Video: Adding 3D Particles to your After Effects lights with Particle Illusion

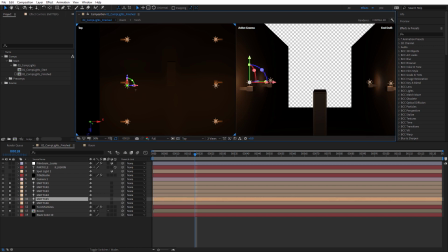And need to grab this light and this light and just slide those back a bit on Z. Like that. Okay, so one view.
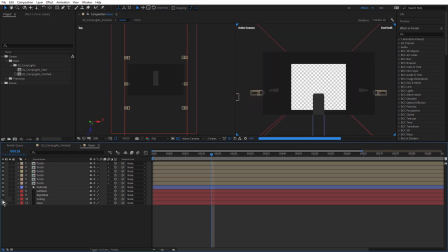I'm going to come back to my room and just turn back on the ceiling. There we go. Okay, so now let's talk about the particles.
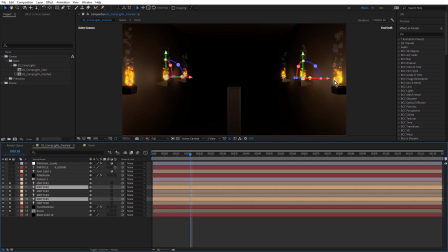And then we have these lovely Minecraft style flames sitting above the torches. So if I select the torch particles layer, and once again, this is using Particle Illusion 2021.5. A couple of things to note here. Transforms is set to emitter.
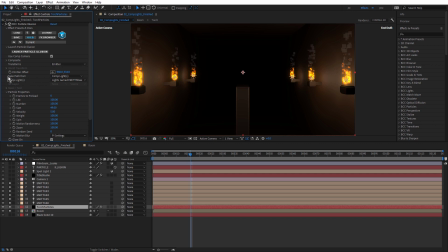And once that's done, we get options for take path from, and I'm using comp lights. So we have one particle emitter and it's attached to multiple lights. And how does it know which lights to attach to? Well, under comp lights, you can see I've got this set to lights named emitter.
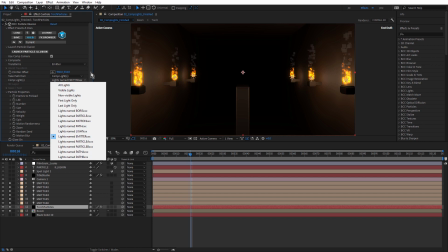So doing it this way means that it won't be attached to the spotlight, to which we don't want to attach an emitter. And there are various other options here: visible lights, non-visible lights, first and last, and a number of different ways you can name the lights.
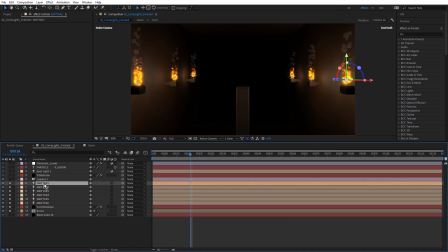So pretty flexible. If I was to duplicate a light, Control D, drag that across. Because that's named emitter, then that gets a particle illusion emitter. Undo that.
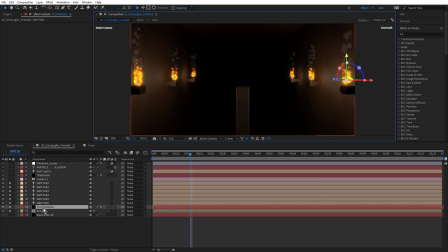Let's just go into particle illusion and take a look at this by launching particle illusion.
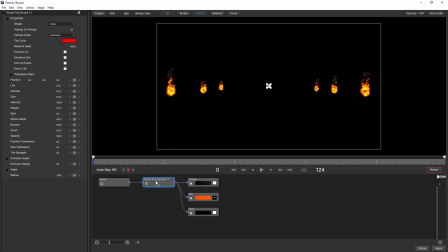And this is the Pixel Fire Smoke preset. just come up to View and choose Load Layout Create.
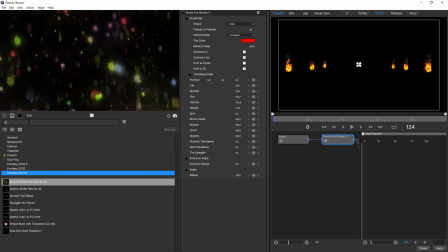Under Search Emitters, I'm going to type in Pixel. And here it is here, Pixel Fire Smoke.
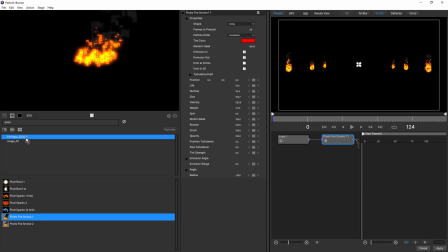So this is part of the 2020.5 emitter release. So I've basically left that at pretty much its default settings.
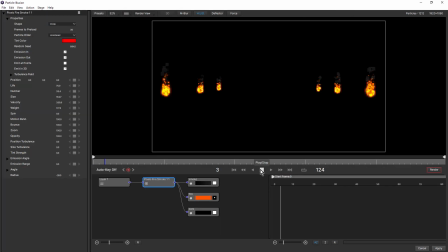And notice how in Particle Illusion, the emitters are tracking the After Effects lights as well.
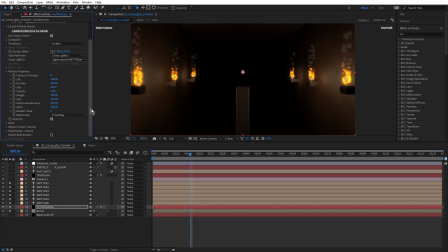Now, because this is the Continuum version of Particle Illusion, there is access to various parameters outside of Particle Illusion, things like life, number, size, velocity. So if I wanted to, add a few more particles, I could increase it here without having to go into the Particle Illusion interface.
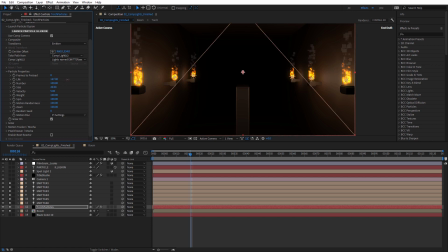Maybe increase or decrease the life and the velocity. So that's a great time saver if you want to just make minor adjustments and not have to launch Particle Illusion.
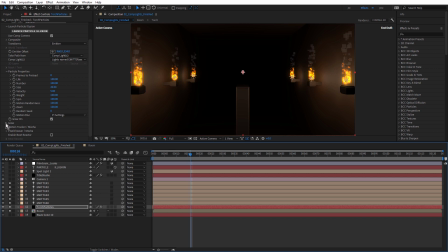And notice also that I have glow turned on. That's another option inside Continuum, just to make those look a little more fiery. Okay, so super straightforward using Particle Illusion with lights in 2021.5.
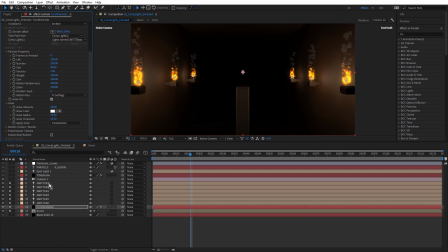What I want to point out now is a couple of expressions that I've applied to lights. So if I just choose one of these, with that one there,
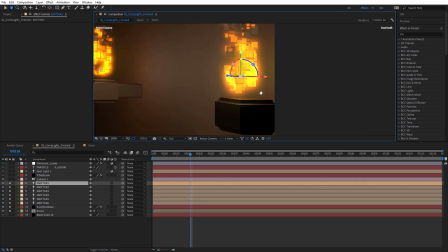just roll in with my mouse wheel, press E on the keyboard twice.
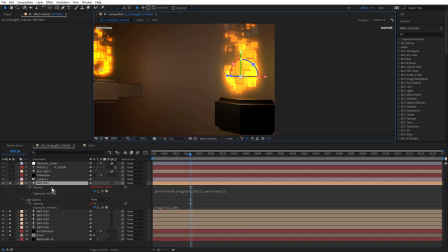So there's a couple of expressions applied. The main one to affect the emitter is position, because I wanted these to sort of sit above the torch, but I didn't want them to be static. I wanted them to be a little sort of magical, so kind of floating above.
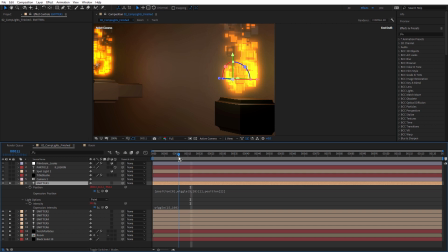And they looked more floaty, if that's a word, by using a little bit of wiggle on the y-axis. Makes them kind of move up and down slightly. And the expression is super simple. It's just position 0, which is the x, so that maintains its original value.
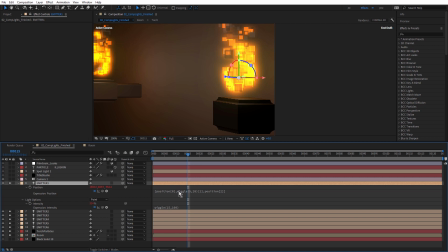Position y, which is 1, has a wiggle, so a wiggle of frequency 5, amplitude 20, and position 2, which is the z, maintains its original value.
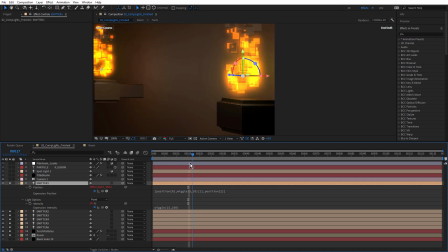So it's just a little bit of wiggle up and down. If I wanted to, really make it fly up and down, I could, make this much higher.
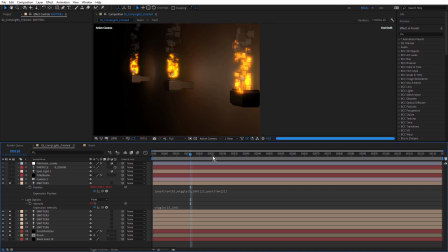And that would make it really jump. Let's just preview a couple of frames. You can see it's moving quite far down now. So that's a little too much. So with this, a little bit goes a long way. I just wanted a little bit of movement up and down to make it feel like it's floating.
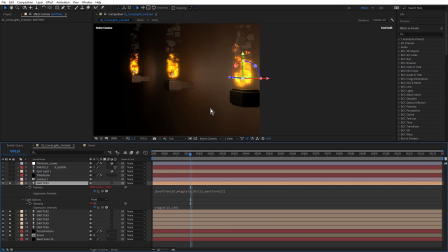And you will also notice there's some flicker of the light on the wall, and that's done by using a wiggle expression again on the intensity of the light. Now, this isn't affecting the intensity of the emitter, but because this is kind of flickery anyway, this Minecraft fire,
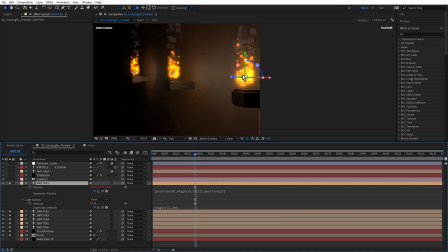I thought it helped better integrate the emitter with the lights if the light was also looking like it was flickering as well. I mean, it's supposed to be fire, right? So you'd expect fire to be a bit flickery rather than being a constant light.
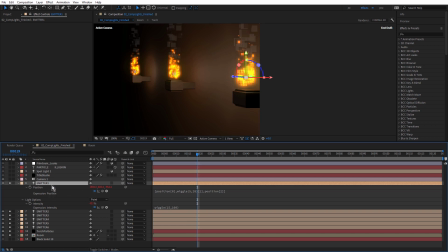So once one light was set up, I just copied and pasted the expressions onto the other lights. Probably would have been better workflow to set up the single light with the expressions and then just duplicated it and then just positioned the lights in place.
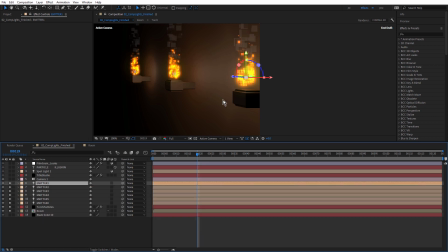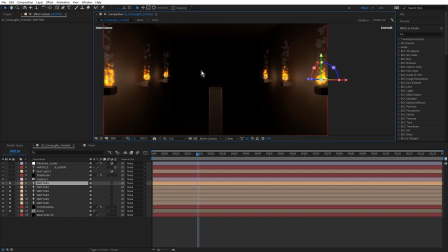Okay, so super easy workflow with Particle Illusion 2021.5 and After Effects lights. It's so nice to be able to now position the Particle Illusion layers in After Effects 3D space. Next, I have a camera, and if we just go to two views, there's my camera there.
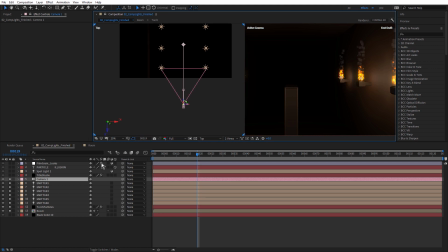Camera's got a couple of keyframes on the Z. You see, on the Z position. So it's just pushing in. And of course, the Particle Illusion emitters can move with the camera if we have Use Comp Camera checked.
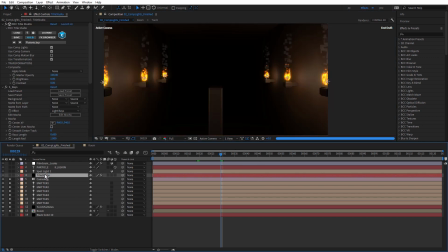Now above that, we have a Title Studio layer. I was interested to add a little bit of Title Studio because Title Studio has been able to use the comp camera in After Effects for quite some time. And that was only recently introduced in Particle Illusion.
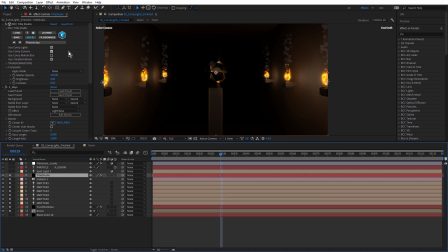But now that Particle Illusion 2021.5 can also track After Effects lights and After Effects 3D layers, I wanted to try it together with a Title Studio layer to see how they could be comped up and have both Title Studio and Particle Illusion use the same After Effects camera and see how that might
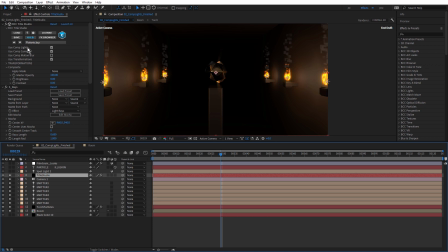look. Notice also that Title Studio can use After Effects comp lights as well. And that's exactly what I'm doing here by adding a spotlight. That starts to affect this Title Studio object, and it's also affecting the pedestal.
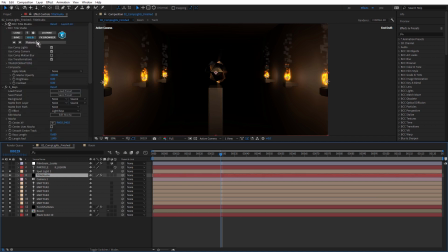Now you can see for Title Studio I'm using this Platonic file. This is a Cinema 4D file that's available inside of Title Studio.
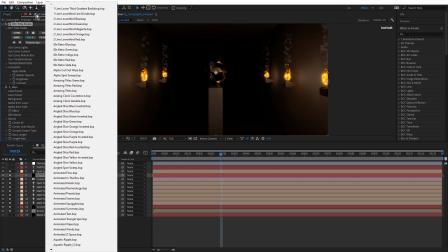There's a bunch of different presets in here. Let's just click to launch the UI, take a quick look.
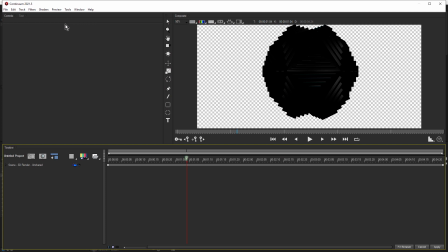So I used the Platonic preset and just deleted a few layers, just leaving me with this one Cinema 4D object. Just twirl that open and just select the imported model. So this is a Cinema 4D model, and I've added a couple of keyframes for spin Y, just to have that spinning around in the scene.
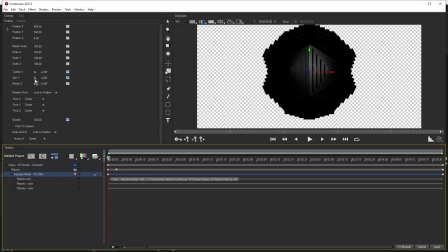You can see at 0, I have 0 revolutions, and at the end, I have 1 revolution. Let's just make that constant. Bring that back to 0. So now I have no spin.
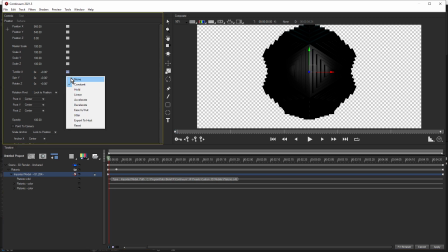Come back to the beginning. Change this to linear. Come to the end.
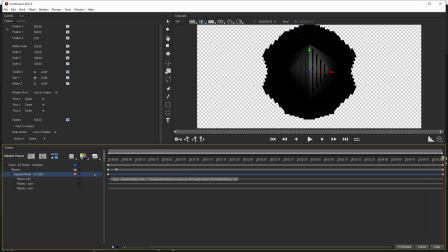And change this to 1. Simple as that. So it's nice to be able to bring Cinema 4D models into Title Studio and interact with them directly in After Effects like this.
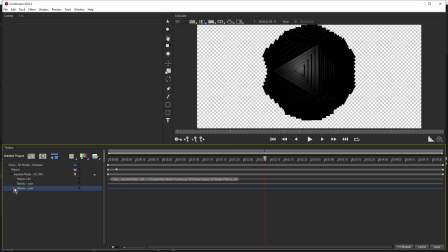And as far as the color, just got a simple black. And I'm not using any bump or texture or reflection.